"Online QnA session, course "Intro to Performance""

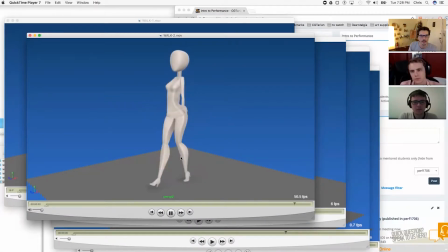2s
You might also consider the way the hip swivel. Is there a hip swivel control, like that's separate from the spine? Yeah. Cool. You might give it just a little bit of like a pop and a recoil.
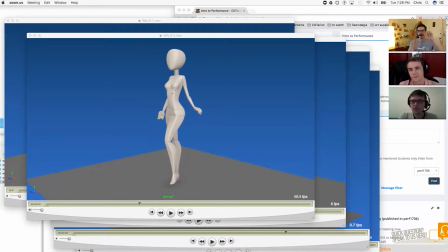16s
So when the foot comes down, with the weight shifts, but it also kind of pops because it's such a jolt. So that might help also to give it a kind of natural feel, that kind of like wiggle, kind of shake that happens.
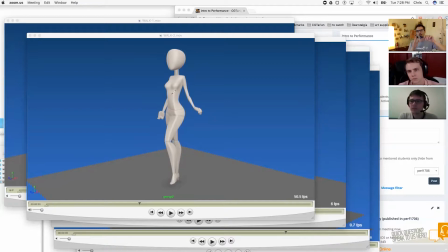31s
So it'd be, foot comes down, and then it just comes back just a little bit from where the extreme of that is, and then it slowly comes up, and then the other side does the same thing. It slowly levels off the other side. Yeah. So that little extra pop kind of helps it feel organic, I think.
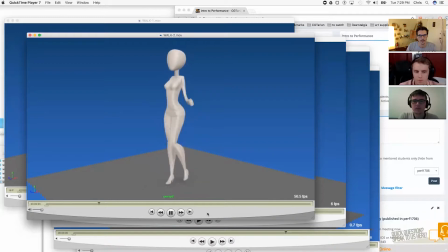There's something about the I'm not sure.
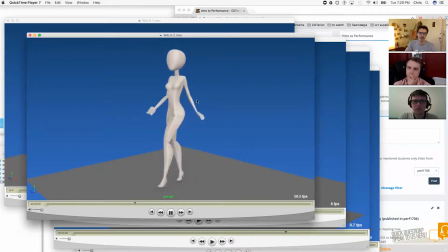66s
There's something about the distance the arms move and the stiffness of the torso. I think what it is that timing again of the twist.
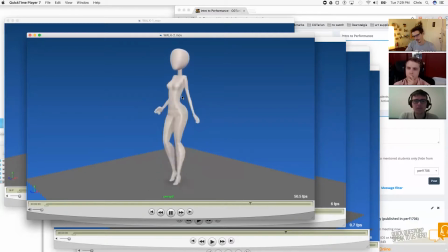79s
Feels a little like the upper body is twisting a little evenly, spacing wise. Maybe if you just if your key for the rotate Y is like a flat
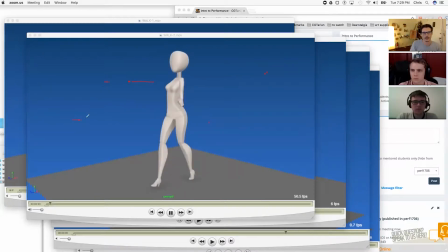96s
tangent sort of setup where you have the spline kind of doing its thing. Mm-hmm. You might consider taking these handles and stretching them out.
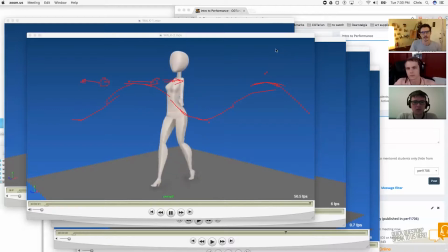111s
Stretching these out so you get a sharper curve. Just a little bit like that. Oh, man. Break up the timing a little bit for sure. Yeah, it's drawing so slow right now. It's like still catching up.
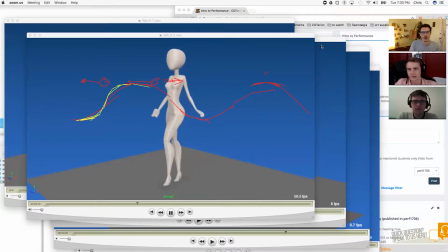132s
Okay.
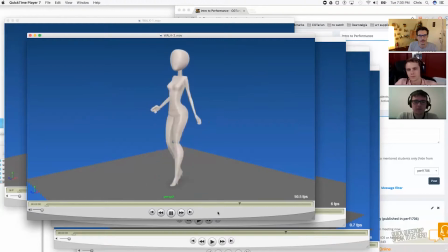137s
This is cool though. It's a cool attitude.
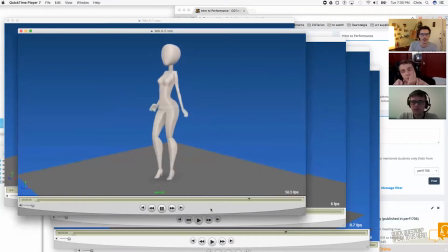143s
If you haven't seen the video, I'll link it on the page because it's amazing. Of this rig? Oh, so it's Kevin B. Perry. He works at Leica. He just recorded himself on a treadmill doing 100 different walk cycles. Oh yeah, I did see that. So that's what I'm doing. I just nice. Take each one and loop it, and then use that as reference for each of these.
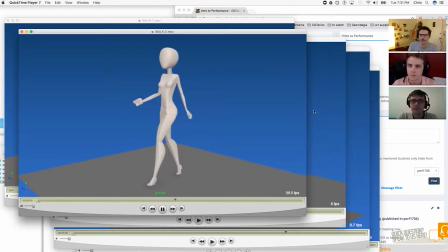163s
Sweet, awesome, man. Was he wearing heels for that one? No, but he's got this sass to him that looks great. Oh yeah, nice. Heels do change the walk though. Check out also cross-reference it with that because sometimes they walk like this,
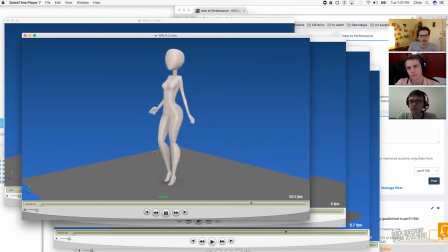179s
sometimes they flat-footed because you don't want to put too much pressure on the heel itself because then your foot can wobble.
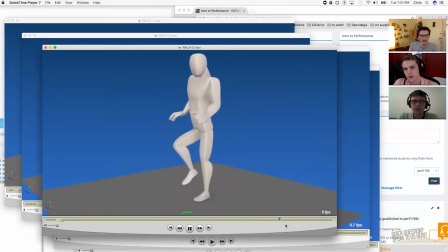187s
Nice. Cool. This one I feel like you can push a little bit of the up and down more. Totally. So that you have that kind of thrust forward with the hips, like here, and then the body follows.
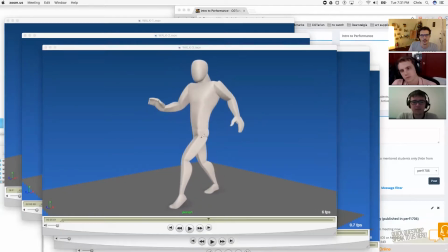204s
So you have this kind of downward. You probably come just in the normal downward area. So it might come down to here. If this is where it is now. Mm-hmm. You have this dip going, so you have this
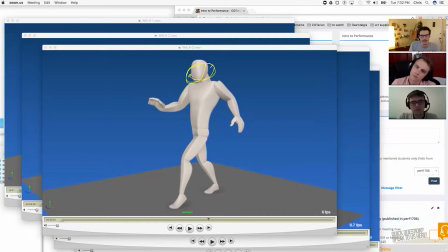220s
backwards arc happening in the head, upwards, going forward, and being sneaky.
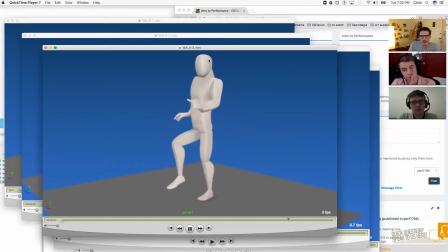234s
By the time I did the 5th one today, I definitely realized I'm not pushing these enough.
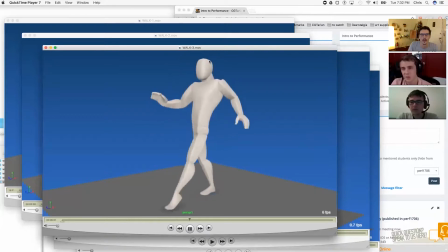242s
It's kind of sticking too close to the reference, and that's kind of why it's in this weird limbo state between actual CG animation and faux mocap something or other, and just weirdness. It's got a stiffness to it, so I definitely should push those extremes more. Cool.
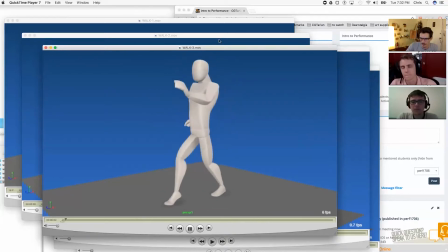261s
Yeah, there's that other thing about the references that he does go through a lot of stuff, and it's interesting to see. But you always have to kind of push it from there, and also kind of imagine what it would actually be like to sneak around sometimes,
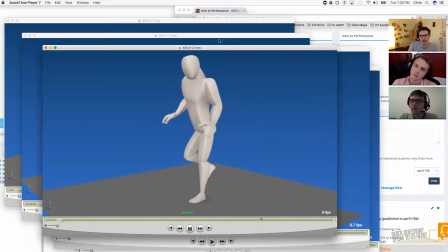278s
or what it would actually be like to be a girl or to wear high heels, things like that, which can come up. In this case, I tend to feel it feels
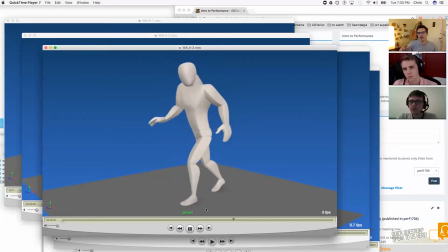292s
the way it's moving feels more true to life. It's a good observation of the reference. And I would push you to kind of caricaturize it a little bit more. Same idea along the lines of that dip down.
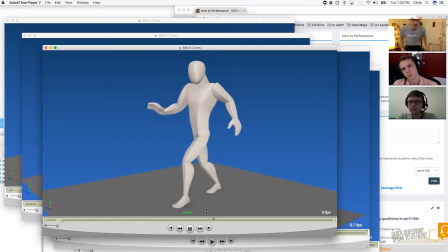306s
And also, I think if you were to kind of characterize sneaking around, you want kind of to be really stable. So when you're like walking, like I think the arms would tend to be a bit more stable and not kind of like moving too much.
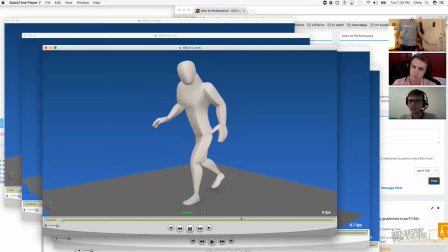322s
Because I think just the idea of sneaking around, I think you want to keep things contained as much as possible. Like you don't want the arms to hit something, but also I think it just feels a bit more, more quiet that way, I think. Yeah. And then,
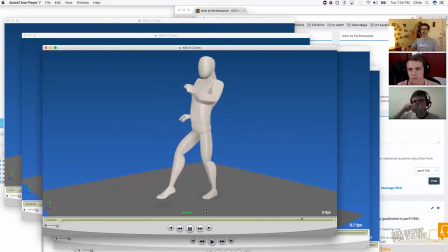342s
yeah, you might be able to, along the same lines of that backwards arc in the head, maybe it'll push the neck out a little bit when that's happening. And then when the foot comes down, this is some of the brute forcing area that I would probably just go into.
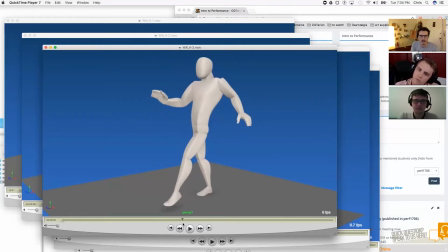360s
Right when the foot comes down, you want to make sure that the toe is pointing down before the actual ball of the foot reaches. And then you'd have the point of the toe and then the ball of the foot. You know, so it would just look like that first.
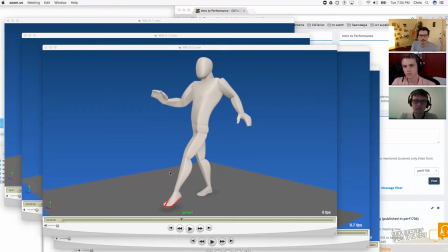380s
And then you'd have that nice squash from the toe.
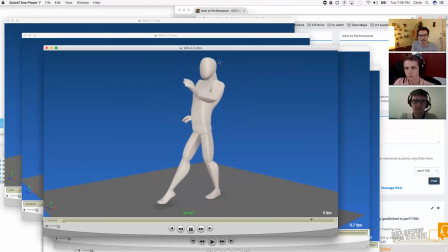391s
I think you can also do a little bit more in the shoulders. Like if you were to get that upper body kind of circling around and like dipping down more, you might be able to exaggerate the shoulders a little bit more, where like during some of that,
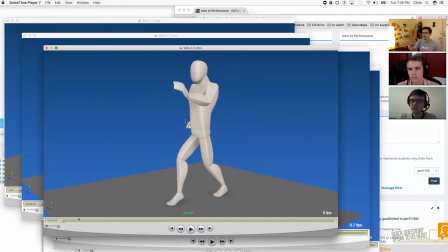405s
like at the height, you might have the shoulders up, and at the dip down, you might bring the shoulders down and start to kind of roll things a little bit.
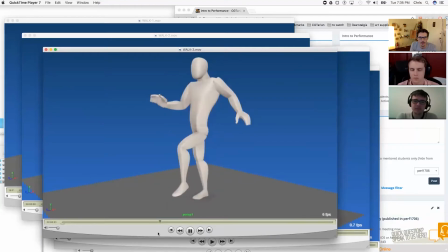421s
Yeah, and then even with the timing, like we were saying,
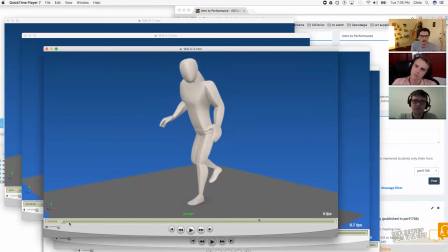425s
you can exaggerate that even more too if you wanted to like spend more time touching the toe down. So there's like this really delicate touch, and then a kind of a quicker transition, and then a delicate toe down, and then quicker transitions. Yeah.
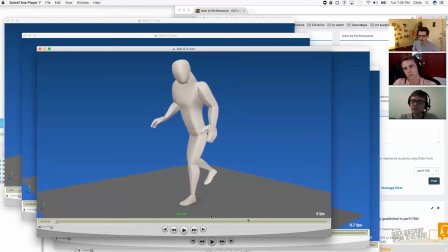449s
You might also try, I don't know if you have it already, but it helps to actually translate them forward also using like the top node control, just to see, because sometimes you'll realize like that actually doesn't work in forward motion. And it just depends on what the shot is. If the camera's following, if it's not, it can need different things sometimes.
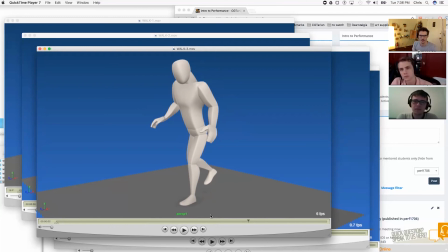470s
Yeah, this is a good example of this angle in like a stationary shot, as if the camera was following them.